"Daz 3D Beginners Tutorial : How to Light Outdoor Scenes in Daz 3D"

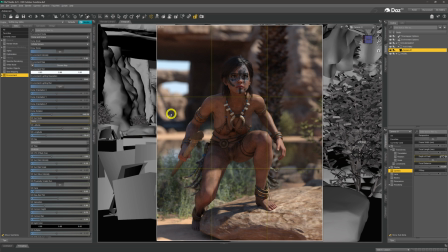504s
We don't need to be able to get our viewer looking at that. We want them looking at our model. So make sure, certainly on outdoor shots, make sure you're using depth of field, because it'll make your images far, far better just by including it. And it's very easy and simple to do. Just check out that video that I've got up in the top right-hand corner.
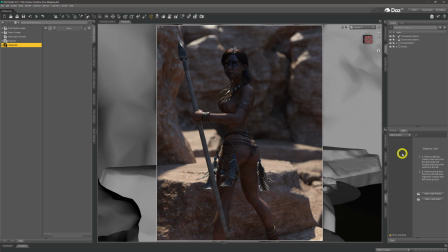524s
Now here we've moved our model into a different part of the environment, and again we've played around with the sunlight to get some sort of light in that we want. I kind of like this, the way that it is, but of course what's noticeable is that despite the background being lit up to somewhat,
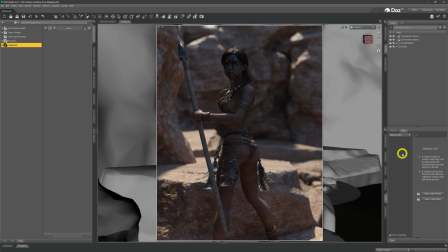538s
she is very much in shadow and shade, and not really great because we can't really make out the details that we've got. So what we need to do is we need to find a way to be able to light up the front of our model, but trying to keep all the sunlight in place as well,
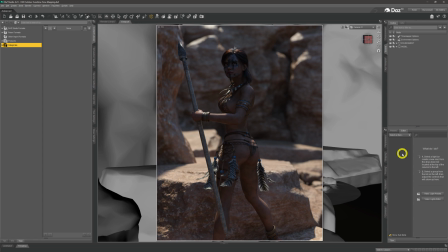553s
because obviously that's our main light source. Now there are two ways that we can do this, right? And the first way that we can do it is we can use tone mapping.
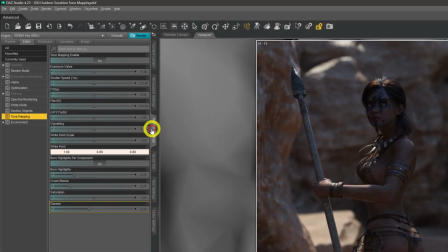562s
If you've not used tone mapping before, if we come into the render settings over here and come down to tone mapping,
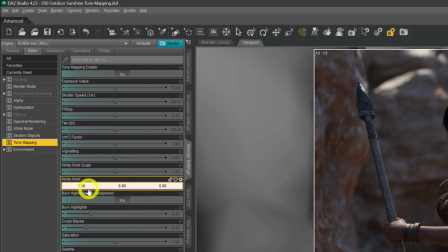567s
these are effectively ways that we can, you know, mess around with our camera and, you know, the way that it takes in light and the way that we do things with it. And the important thing that we need to know for this example is we need to look at f-stop.
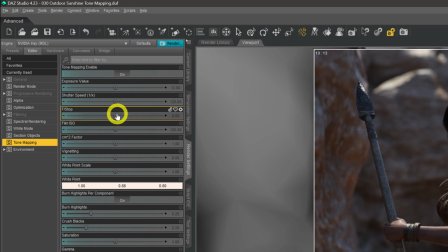579s
Film ISO as well works very similar, but if you've ever played around with a camera, you can mess around with exposure values and, you know, film ISOs and f-stops and all this type of thing to be able to basically increase the amount of light that gets taken in by the camera.
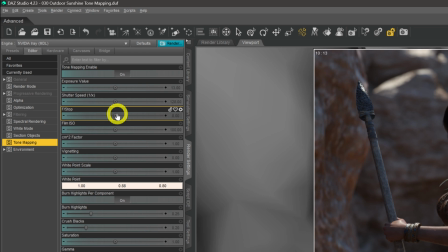596s
You know, you open up everything within the camera, all the light comes charging in, and then you were able to brighten up an image naturally just by allowing more light in.
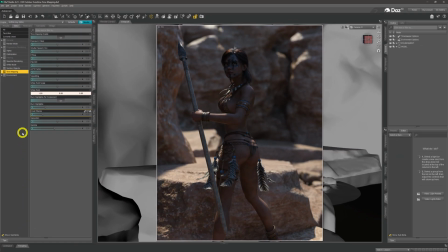605s
So what we want to do in this situation is we want to brighten up our image without whiten out all this background and being too overexposed. And so what we're going to do is we're going to fiddle with f-stop.
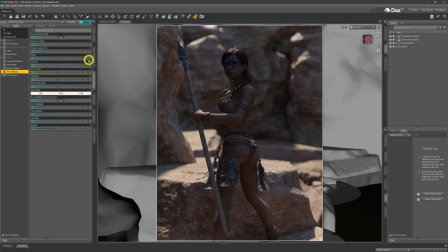618s
Now, if we raise f-stop higher, things will go darker. So if I was to click on f-stop and just say put 20 in there,
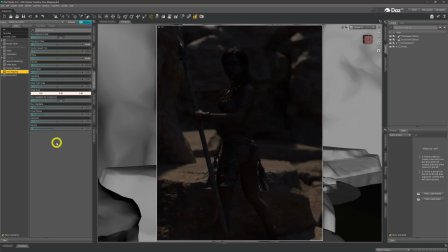626s
you'll see that everything goes darker, but the camera's not allowing as much light into it as what it could be.
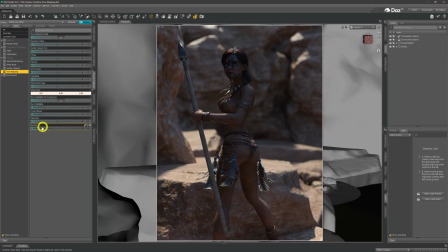632s
So if we go back to 8, which is the default, we go back to our default image. Now, what we need to do, therefore, is go low. So if we were to go into 1 and put a 1 f-stop in there,
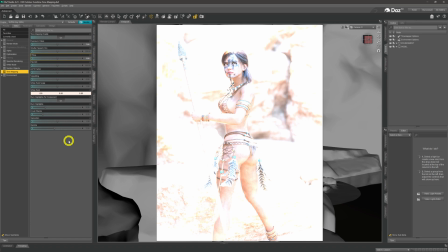643s
everything gets massively overexposed, everything gets too bright, obviously not good enough. So what we need to do in this situation is gradually raise the f-stop.
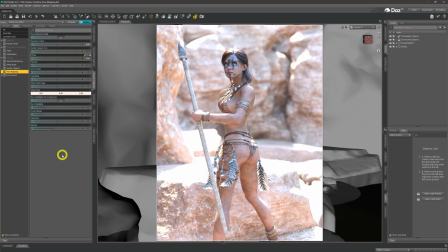654s
So we'll go up to 2. It's bright still, but not as bright. Now, if you are noticing as well, you can notice that the exposure value up here is changing every time we change the f-stop here. So if we then go to 3, how does 3 look?
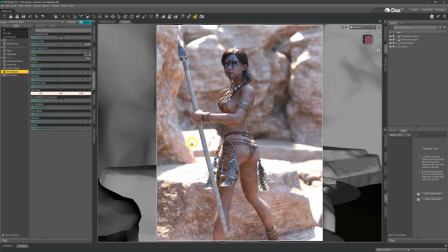667s
Getting there, we're still, you know, a bit over bright in the background, certainly we're getting a bit of white out on the rocks here, but we're getting into the realms of where we need to be.
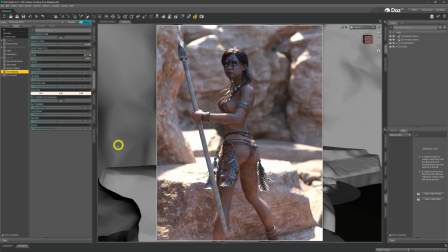676s
If we go into a 4, we're probably, yeah, almost where we need to be, I would say. Still maybe a little bit of white out in the rocks there.
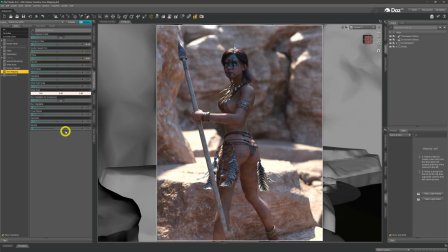687s
So what I'll do, I'll now go to 4.5 over there, and we probably land right in the happy valley of where we want to be. We haven't changed the light. We haven't messed around with the environment tab or the sun sky things. All that we've done is we've opened up the camera to allow a little bit more light to come into it from the scene itself.
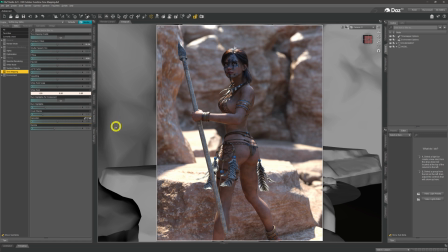706s
And that has naturally brightened up the image in the way that we want it to be. So now we've got the nice bright background and we've got our character no longer in shadow and shade. And we can see all the details and all the effects that are there on a skin and everything part of it, which is great, which is exactly what we want to see.
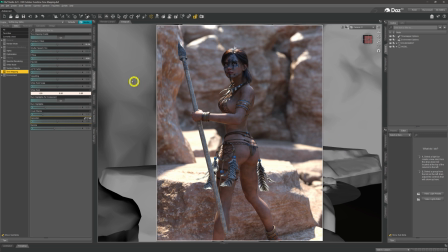724s
What we're going to do now is going to look at the other way we can do this, which so what I'm going to do myself, I'm going to reset f-stop and we'll start again.
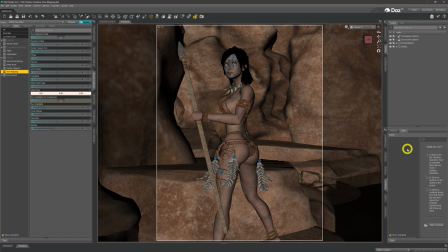732s
If you remember from the three-point lighting system, we've got three main lights: the main light, a rim light, and a fill light. The fill light is the one that we're going to be talking about here, because the fill light is there to fill in the shadows,
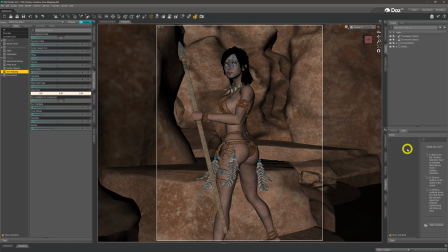745s
to give a little bit of more lightness and allow us to control the depth of the shadows that fall across our model or in our scene.